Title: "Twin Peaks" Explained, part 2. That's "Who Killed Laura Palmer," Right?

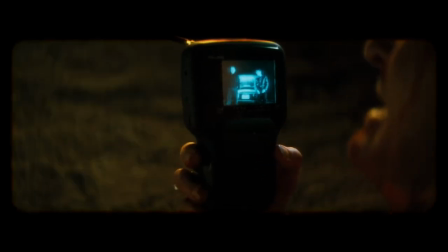In Lost Highway, Dick Laurent is watching the movie in which he exists on a portable television, and the next shot is that exact same image that was on the TV.
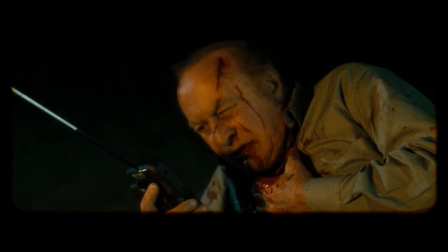Remember, this was before digital devices. There's no camera on that thing.
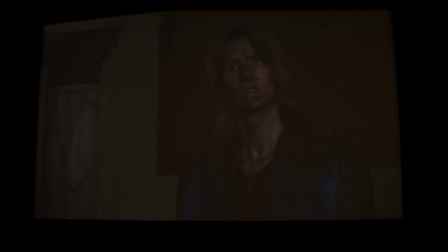In Inland Empire, the protagonist looks at a movie screen and sees herself, but specifically sees the exact next shot of herself.
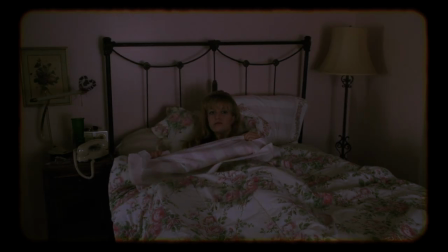In Twin Peaks Fire Walk With Me, Laura looks at this picture in a frame,
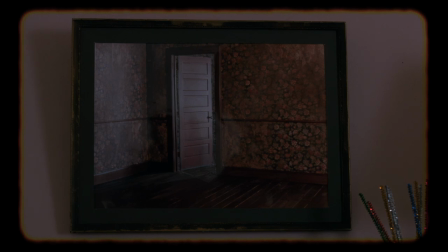meaning that it is a prop in a movie, and then sees the exact same image without the literal frame,
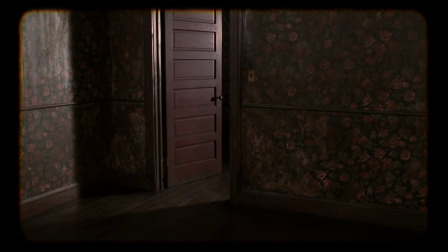but rather it is a metaphorical frame of the movie that she is in. This means that it is a motion picture and not a still picture, so the camera moves.
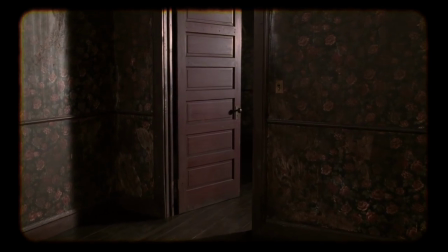The picture of the door is the means by which Laura Palmer gains diegetic awareness.
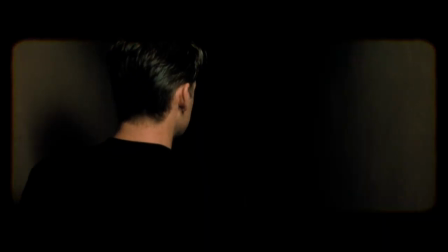Laura is now seeing the movie that she's in. In my video on Lost Highway, I argue that Fred is no longer subject to boundaries that are imposed by the diegesis,
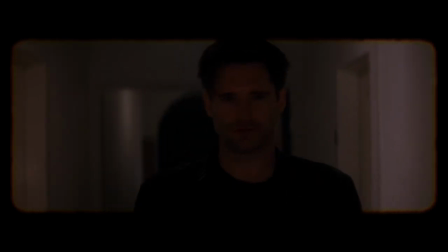so he can walk out of the movie and into the studio where the movie is being shot. The same thing is happening here.
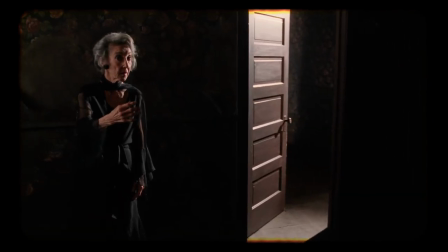I will make the case that this creepy location is the backstage of the movie in which Laura Palmer exists.
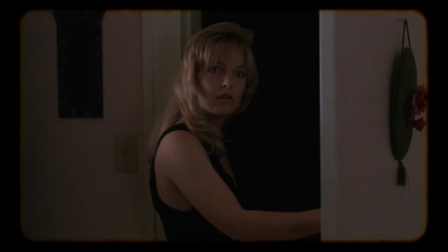First, she sees the location without any context, but next she sees it as a location that coexists with the Palmer house.
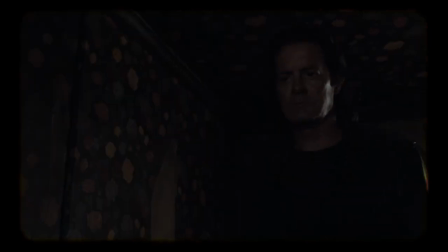In the return, we will see this creepy series of rooms again, and this confirms that this is part of the labyrinth of locations outside the diegesis.
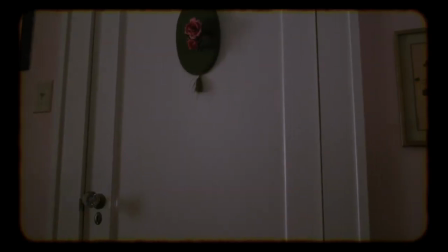Here's how the second part of the sequence begins. Laura notices the door. Why?
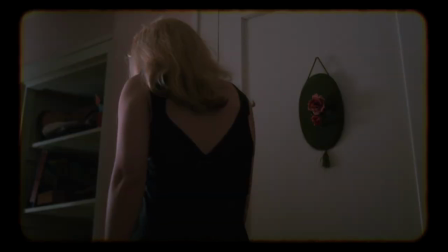How is it important? Well, she goes to the door and opens it, and she sees the hallway that should be there.
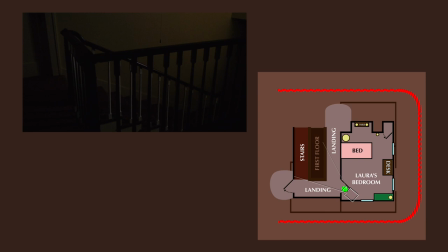This is the hallway of the Palmer house. So far, nothing strange has happened. If we think of the Palmer house as being a set, this cutaway would have been shot in another location at another time. It is only connected to Laura's bedroom through the illusion of filmmaking that we and Laura experience.
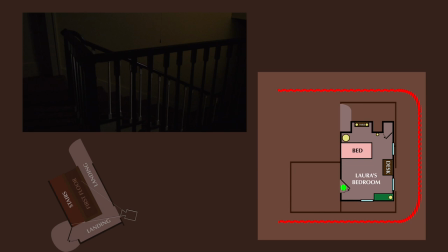What if she stops experiencing this illusion? She will cease to see her bedroom as a real location and experience it as artifice.
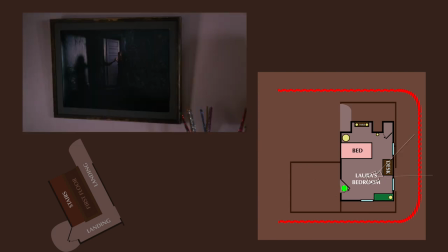Laura turns around to see the picture. Now she's in the picture. This image comes from the camera that is outside of her door. In two more shots, the film will cut to this camera, but it exists before we see its feed.
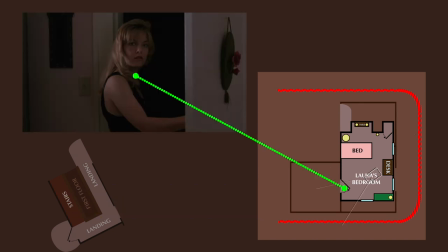Laura did not initially see this environment through the door because she had no diegetic awareness, and therefore she sees what is supposed to be there.
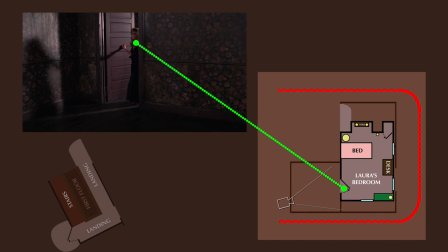Now she has diegetic awareness, so if she turns around, she will be in and see herself in the backstage of the bedroom set.
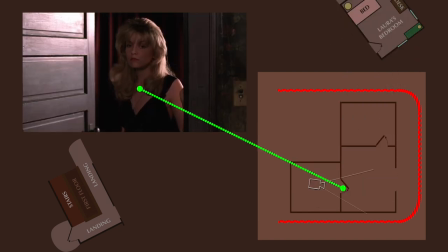We get closer and the bedroom set is now gone. On the opposite side of the creepy door, a red curtain is visible.
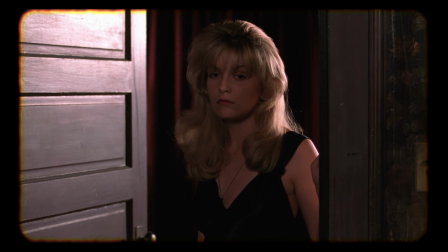The red curtain represents backstage because film theaters and live theaters often have a red curtain.
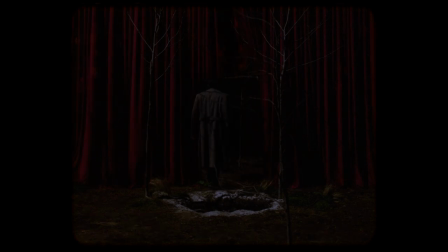Remember that if you go to the edge of the stage or diegesis in Twin Peaks, there's a red curtain that leads to backstage.
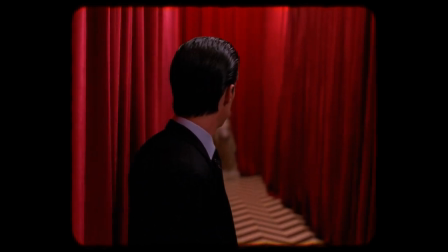This is why I'm so impatient with the people who deny the meta-ness of Twin Peaks. Oftentimes, it's really obvious.
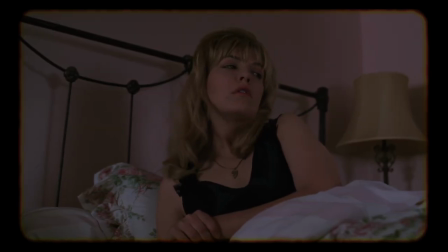See you at the curtain call. The same time that Laura gains the power to see what is currently happening in the movie, she can see what will happen in the movie.
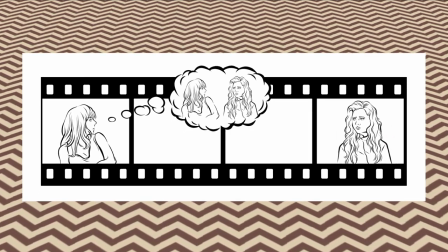This is why she sees Annie Blackburn as she exists 3 months in the future. Laura can see the parts of the film that haven't happened yet.
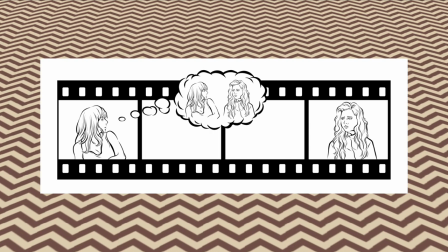Annie talks to her directly. Why?
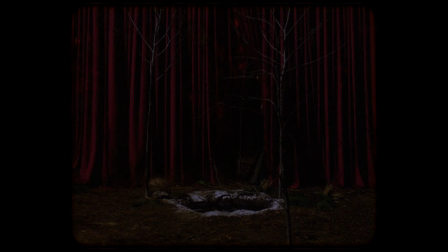Well, Annie must have diegetic awareness because she was abducted and forced into the Red Room, meaning that she was backstage and therefore forced to confront that she's a fictional character.
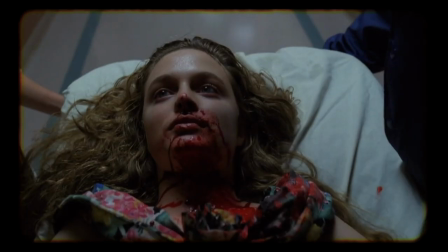This gives her an opportunity to send a message into the past in order to save Cooper. How does she know that Laura is watching her at this exact moment?
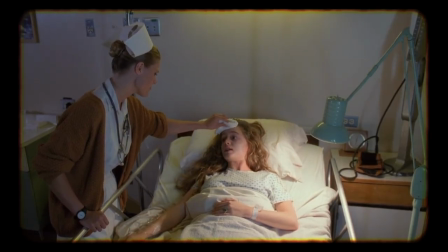She can see parts of the film that have already happened. Sarah Palmer is often considered psychic because of her visions,
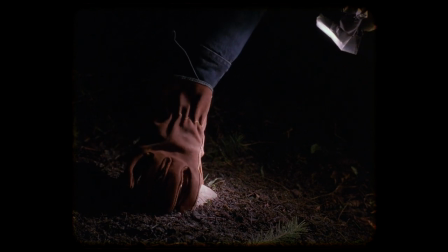but really she's just able to see the TV show she is in, even if the camera is looking at things she could not realistically see.
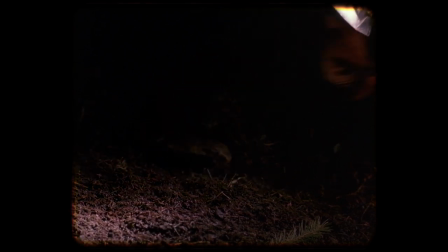This is why she sees Jacoby steal the half of the necklace. What other objectively impossible things does Laura see?
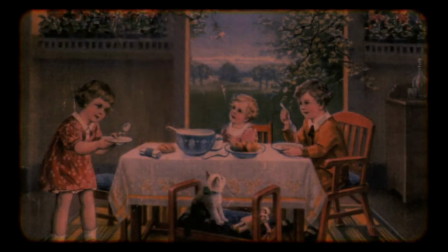What about the angel disappearing? Once we establish that the picture of the door can become the movie, it's a simple matter for the picture of the angel to become the movie.
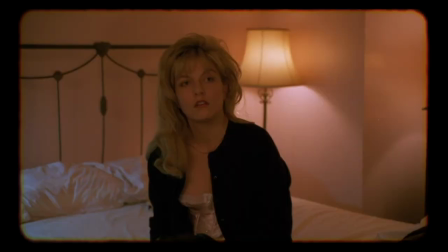When we see the frame, it's a prop in a movie. When we don't see the frame, it's a frame of the motion picture.
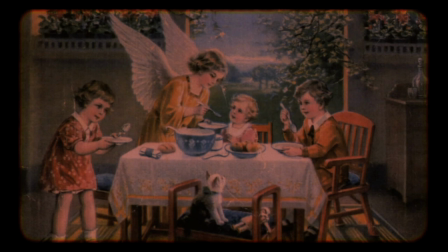I guess anything can happen now that the painting is a movie, anything involving change over time, so the angel disappears.
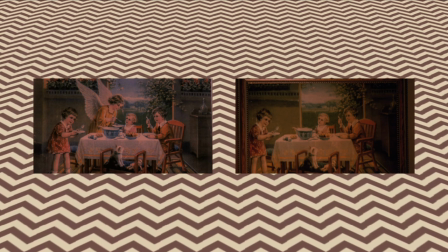Let me be clear, in these two shots, the framing is only slightly different. But in one shot, we cannot see the literal frame, so it is a frame of the motion picture. In the next shot, we can see the literal frame, so the picture is a prop within the motion picture, and that's why no more animation happens.